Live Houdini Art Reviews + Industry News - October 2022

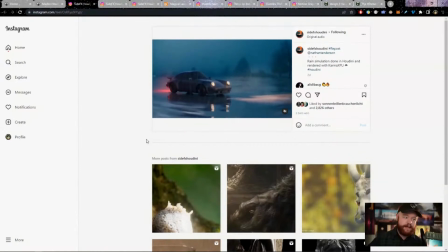Anyway, that's what's happening right here, and I think it's really good. Now, what could be improved about this? Because this is all about not only recognizing what works really well and all the awesome tricks that were used, but this is also about trying to figure out how we can make this better, right?
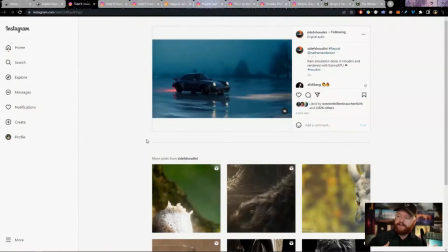The thing I would say that stood out to me is at the very end when we have a close-up of the raindrops falling down.
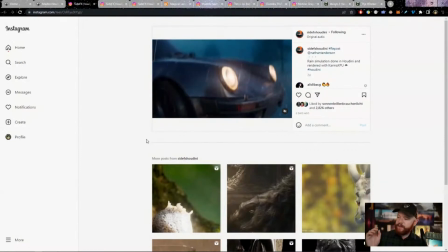In my opinion, I think the speed at which they fall down is too slow.
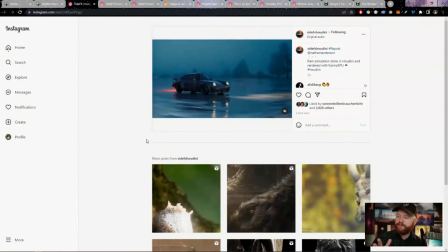So that needs to be about maybe 2-3 times faster in speed, in my opinion, to feel realistic.
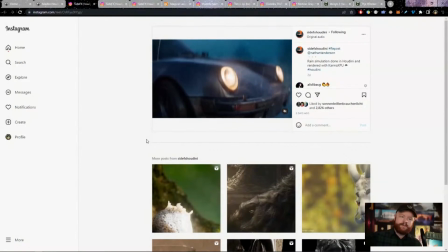And on top of that, yes, you do have a fluid simulation that's coming off the car, and maybe that is technically impressive.
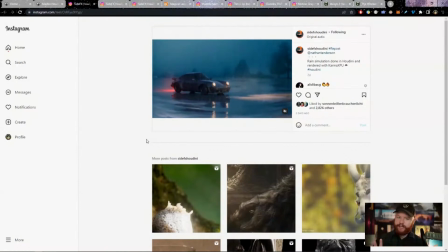But when we look at reference, pretty much the only thing we perceive, for the most part,
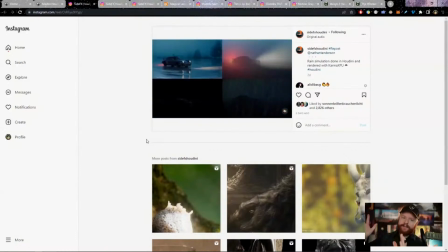is a water droplet just kind of quickly bouncing off. and you don't really just see it slide down like,
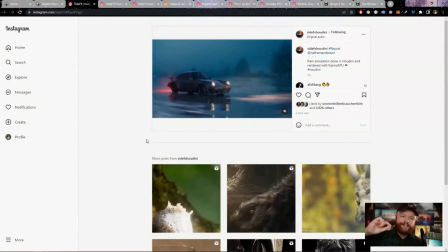a droplet would like on a frosty beer glass or something like that. And that's kind of more what's happening right here. So I would just say that for improving this shot, everything looks great, but I would just turn up the speed of that water,
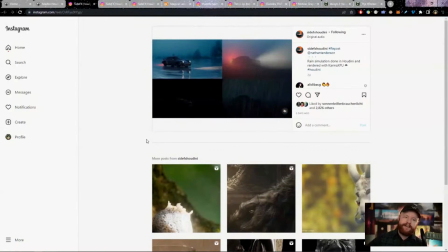and I would make it feel less like it's clinging onto the car and a little bit more just like a quick little spray of water.
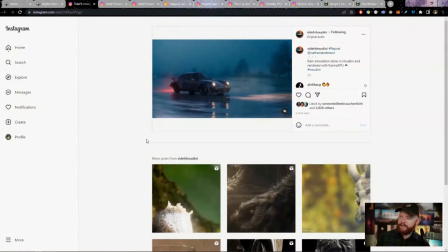I think that might sell it a little bit better in this situation.
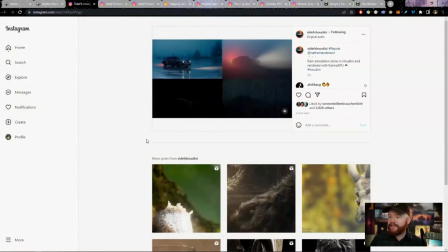But all in all, really fantastic project, and great job, Nathan, for making all this and sharing it.
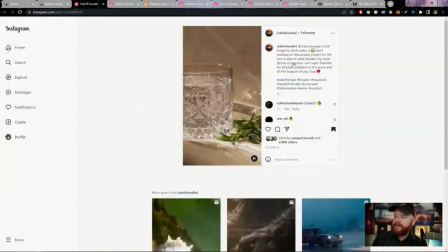Okay, here's the next one I ran into. This is by Max Schweiger. I think that's how you say it. Schweiger? Schweiger? Whatever that might be. This is a really awesome piece, though. And again, I apologize if it's not big enough on your screen here.
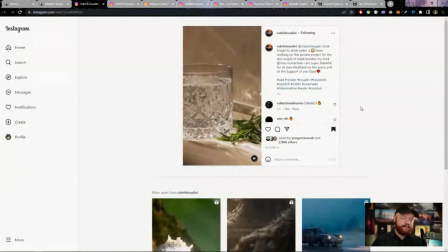But what we have is a nice little cocktail, like a little Halloween, little spritzer going on. It looks pretty good, honestly. And well, okay, so there's many things that I really, really like about this.
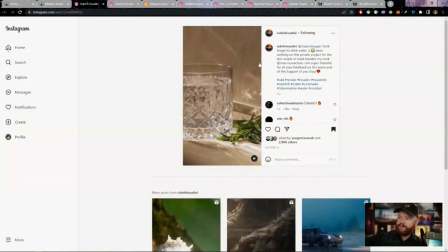One of the first things that I noticed was just how nice these refractions are, and how nice all of this light is that's being cast onto the wall and on the table. The fact that we have,
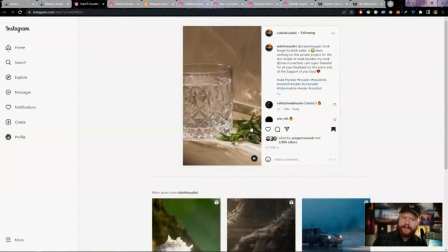it looks like some rosemary or thyme leaves or something like that going into that light, I think was a nice decision. I think it just adds more interest to the object. And that's actually something, by the way, that you want to think about when you're set dressing.
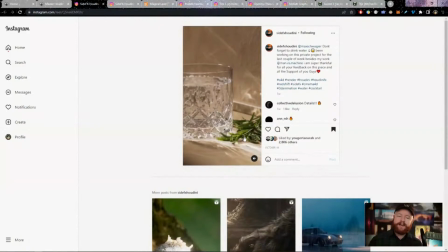It's not just like, hey, what does the composition do? But how is this object going to play with the lights in the scene? Because if you can do that, then it really just makes all the different objects feel more complex. Because, imagine we had these leaves right behind the cocktail glass.
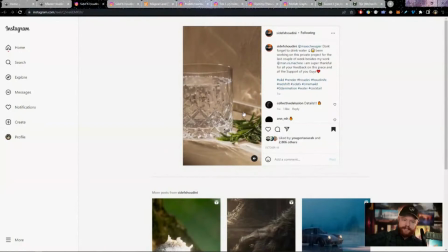It wouldn't have as much complexity. It wouldn't really fit as well. It wouldn't be as interesting, in part because of the fact that light wouldn't be shining down onto the tips along here.
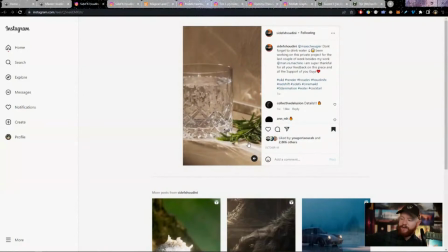And if that wasn't happening, then you wouldn't see as much complexity when that goes to sit on the table and be a part of the frame. So I really think that that's a cool, subtle thing to maybe pick out. As far as the simulation itself, it looks awesome. We have the bubbles, they're going up.
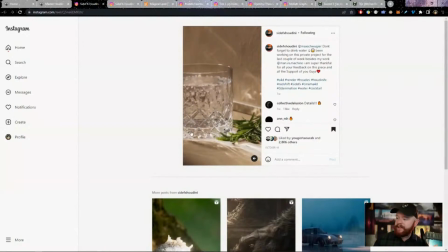We have bubbles clinging to the bottom right here. I would say for the bubbles clinging on the bottom, it would be nice to occasionally see them come and go, like have them pop. And that might be happening, but I don't think it is. I think we just have one layer of bubbles that's permanently there.
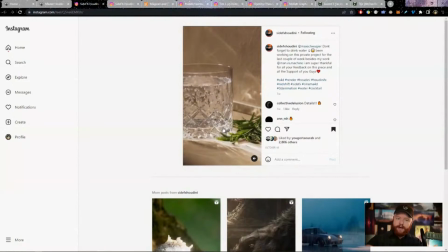So it would be nice to have them kind of gradually spawn and pop a little bit. It's just kind of a detailed thing. But all in all, pretty darn good. And yeah, the shading is great on this. I love the bubbles that are collecting on the rim right here.